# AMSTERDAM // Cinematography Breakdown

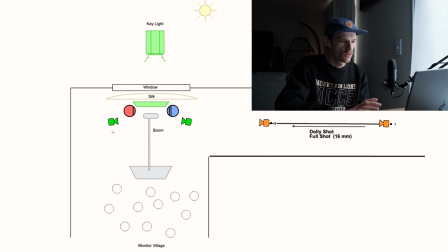And then next you have 2 different angles with the camera, and they're both over the shoulder. And I'm assuming that he probably used something that was like a 24mm or a 35mm. Okay, cool. So now that we have the camera angles and we know probably which lenses they most likely used for this shot, let's look at the lighting.
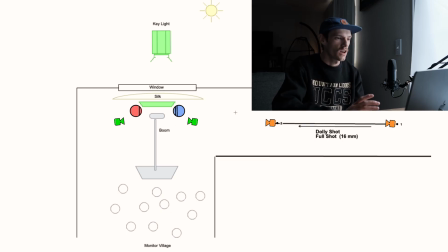So the lighting is very simple in this scene, and I really think that there's only one light that's being utilized. It's coming from the window, so I'm assuming that they have a super powerful key light outside. It could be an LED panel, or it could just be a really powerful cob light,
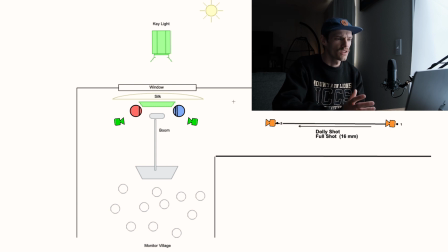but it's shining through the window. And then the curtains are acting as diffusion. They might have added another layer of diffusion also. That's why I have a silk right here. And that's just creating this ambient light. It's really nice because the actors are next to the window.
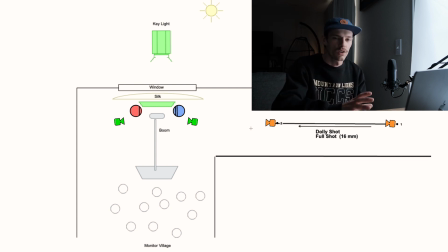And so you're getting light on one side of the face, and then the room has walls that are somewhat dark, and so that's creating that contrast in their faces. So this is what you want when you're trying to create dimension and really a cinematic looking image.
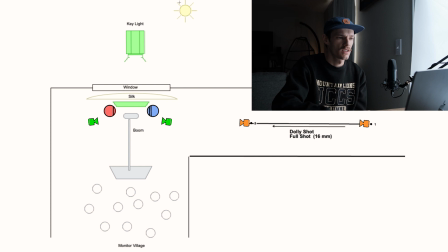Also, another thing to note that this key light is acting as the sun coming through, so it has a purpose. I cheated a little bit and was able to find some BTS footage of how they set this up.
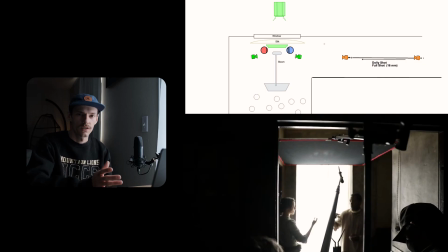So if we go back to the shot designer diagram, based on the BTS shot that I saw, they have a black flag above the actors, and this is also helping to just create some of that contrast in their faces.
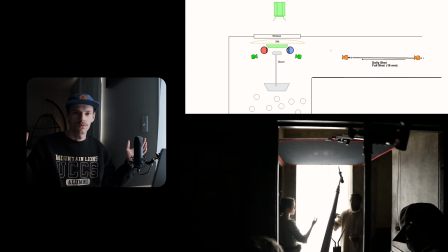And I think that they're trying to not get that light to spill all over the room, and they're trying to control it more with that flag that's above their heads. You also see the boom mic coming in, catching the audio. It's really a pretty simple setup. Awesome. So that's a breakdown of a movie scene. I find this super helpful when it comes to my own filmmaking, understanding how to, recreate something like this, but then also put my own twist on stuff. And it just helps me with my knowledge of filmmaking so I can make better films moving forward. So that's about it for me. Thanks for watching, guys. I hope you found this helpful, and I will catch you in the next one. Thanks.